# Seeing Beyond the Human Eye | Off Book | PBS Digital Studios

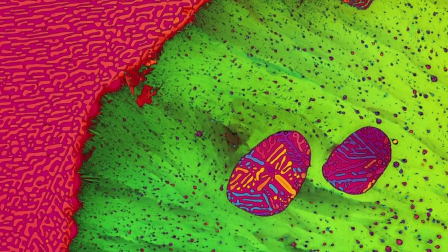We're allowed to see now interesting natural phenomenon that we couldn't see with the naked eye.
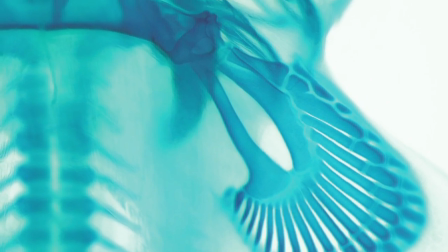There's so much that's just beautiful when their image is captured correctly. Being able to show people a massive amount of time in a short piece, I think is really beautiful.
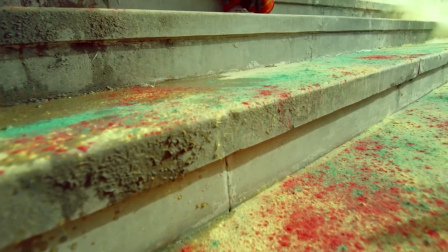Having that power with the format is something that's extremely beneficial for people to appreciate what is already there.
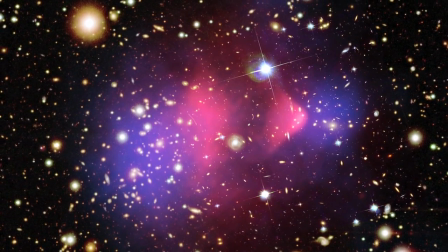Science can be beautiful, art can be scientific. Some of the most beautiful images I've ever seen are produced either through a telescope or through a microscope.
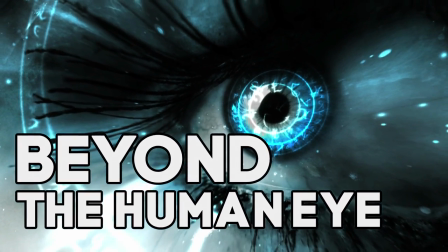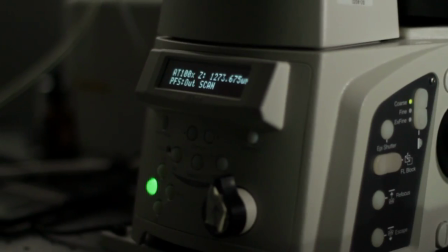At its heart, the microscope will basically allow you to see something that you cannot see with the naked eye.
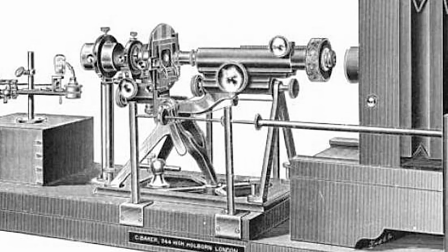Photomicrography began in the 1830s. William Talbot basically took a light microscope, removed the eyepiece and projected the image that he would have seen with his eye onto a white wall.
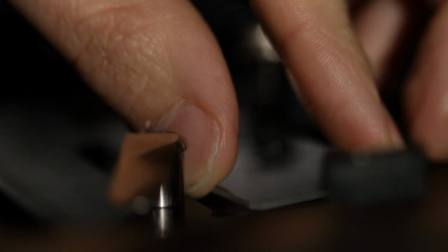He then took a photograph of that image and that was basically how it began. Today photomicrography is relatively easy to do. In the simplest case, you can basically just attach a camera to the eyepiece.
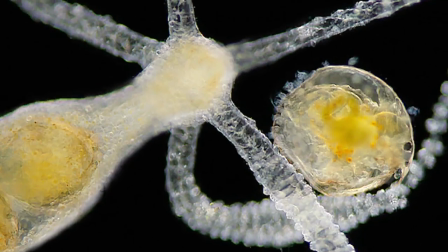And so that's actually used very commonly for imaging things like crystals, to insects,
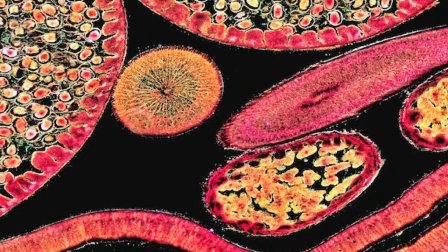to fluorescence images of intracellular particles, of virtually every single cell and tissue within the human body.
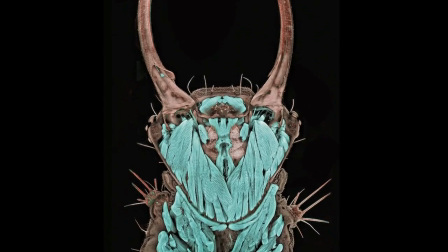When you spend your time staring at images, you can't help but think about the aesthetic of what you're looking at and how best to present that image.
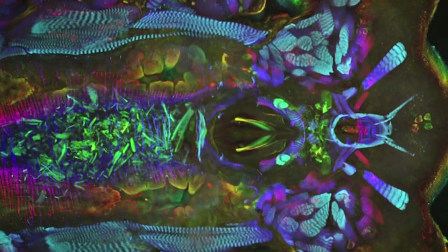So a lot of the issues people think about when they're taking a conventional photograph also apply to photomycography. The only difference is that we may be looking down a microscope as opposed to looking at a macroscopic object.
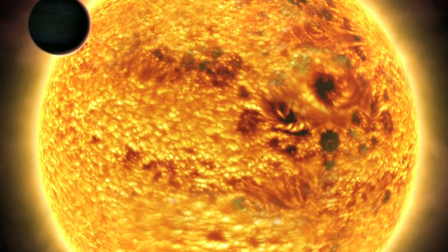You can photograph the moon, any of the planets in the solar system. You can photograph the sun, stars, galaxies, the biggest and most numerous objects out there.
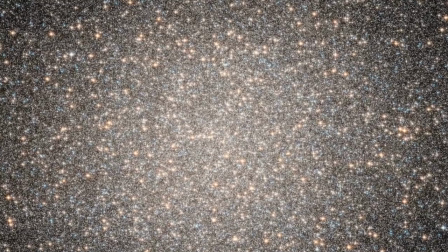In the late 50s, early 60s, everybody wanted to see the stars and so did I, and that's how I started in photography.
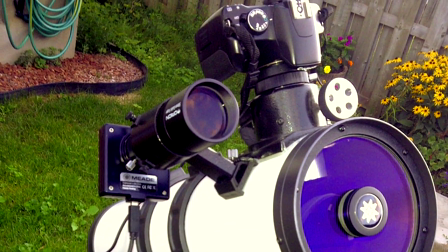Most of us are using full spectrum cameras like a Canon or a Nikon DSLR.
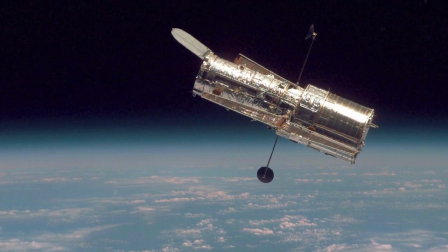In the case of the Hubble images, they're looking at narrow band filters of iron, sulfur,
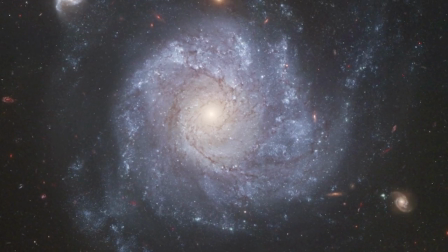oxygen, hydrogen, and trying to pick up the light from different nebulae that are fluorescing in these narrow band colors.
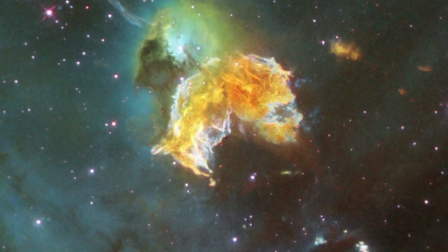The sheer art of the images, the colors, the dynamic range, and the shapes and the beauty, that's one level of attraction.
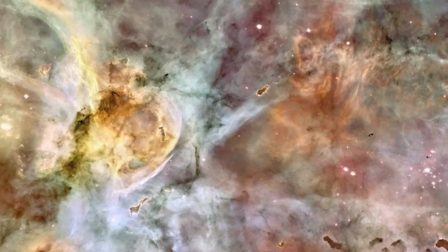And the other one is the science, the knowledge those same images provide. They teach us things.
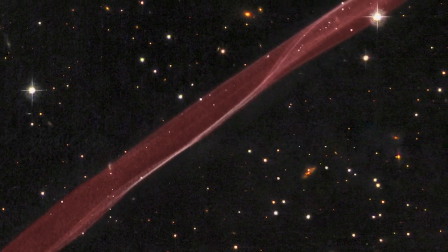The photographs and the general study of the night sky shows us our true place
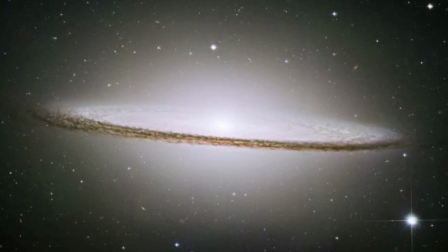in the universe as little tiny things of not much consideration or significance.
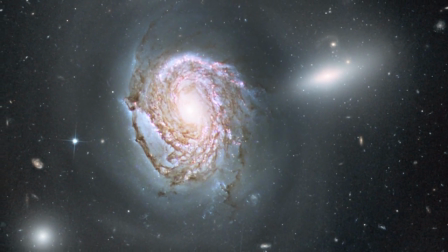Basically, by looking back out into space, we're in a way looking back at ourselves.
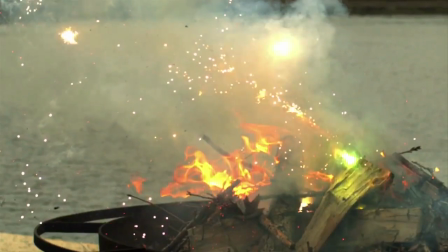The element that draws you into slow motion is it's a moment that slows down the action and presents it to you in a much more clearer fashion.
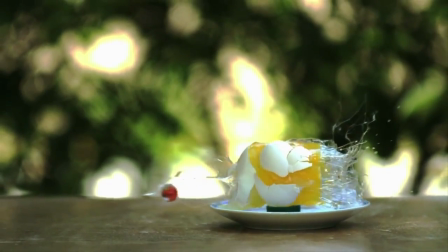The technology behind slow motion is allowing the lens on the camera to open up and see more frames in a condensed period of time.
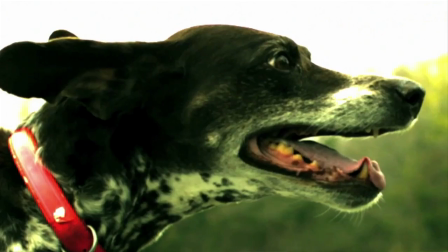In terms of slow motion exhibition, I think the most interesting aspect of it is the fact that we're allowed to see now things we've never seen before.
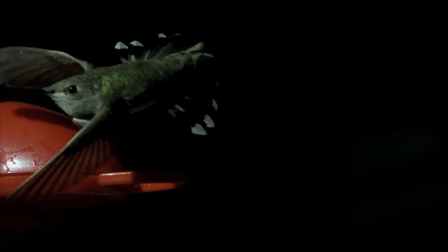For example, the hummingbirds' wings flapping. You couldn't see that under any other circumstance besides high speed slow motion acquisition.
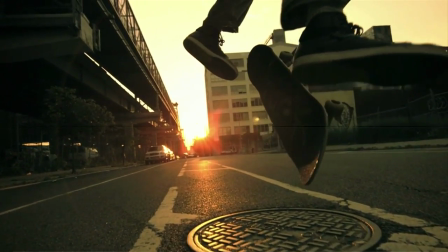It was in Brooklyn, it was almost an experiment coming from a documentary background. I always thought it would be really cool to shoot docu-style with the Phantom.
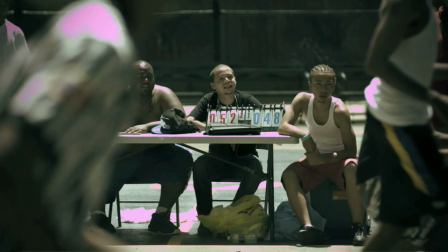The subject matter was all just us driving around on a Sunday afternoon in Brooklyn in the summer.
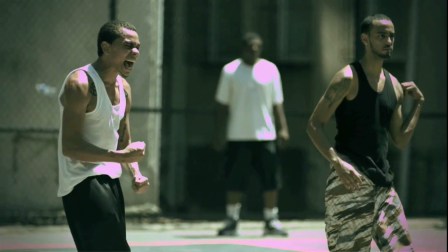My favorite clips in the whole thing are the clip of the basketball players screaming and the clip of the kids in the sprinkler
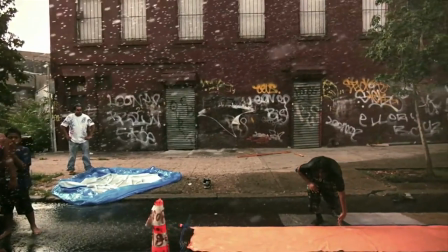because those are actually moments of raw spontaneity and raw emotion and that kind of stuff can't really be staged.
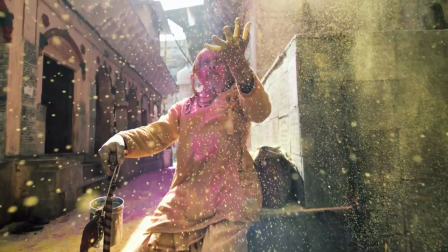In India, we shot a festival called Holy. It's a celebration for Indian culture.
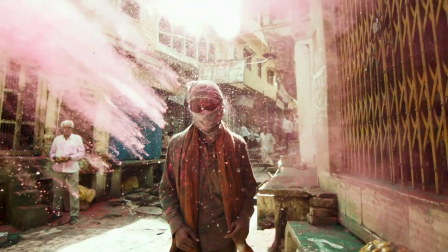It's just these beautiful colors and things being thrown around. It's really awesome to just see people coming together in this atmosphere where without colors, it's very depressing,
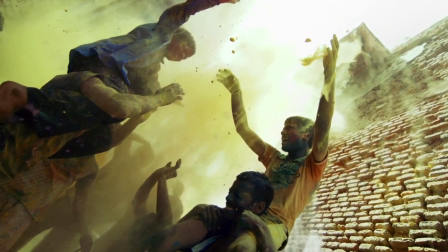but once the colors go in the air and the smiles around people's faces, it was a very spiritual experience.
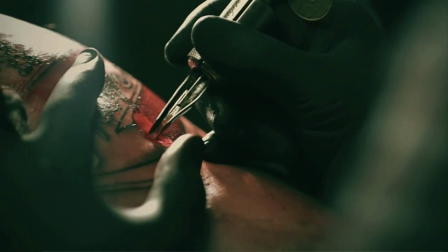I think why I love shooting slow motion so much is because it adds this beautiful aesthetic to where people actually want to look.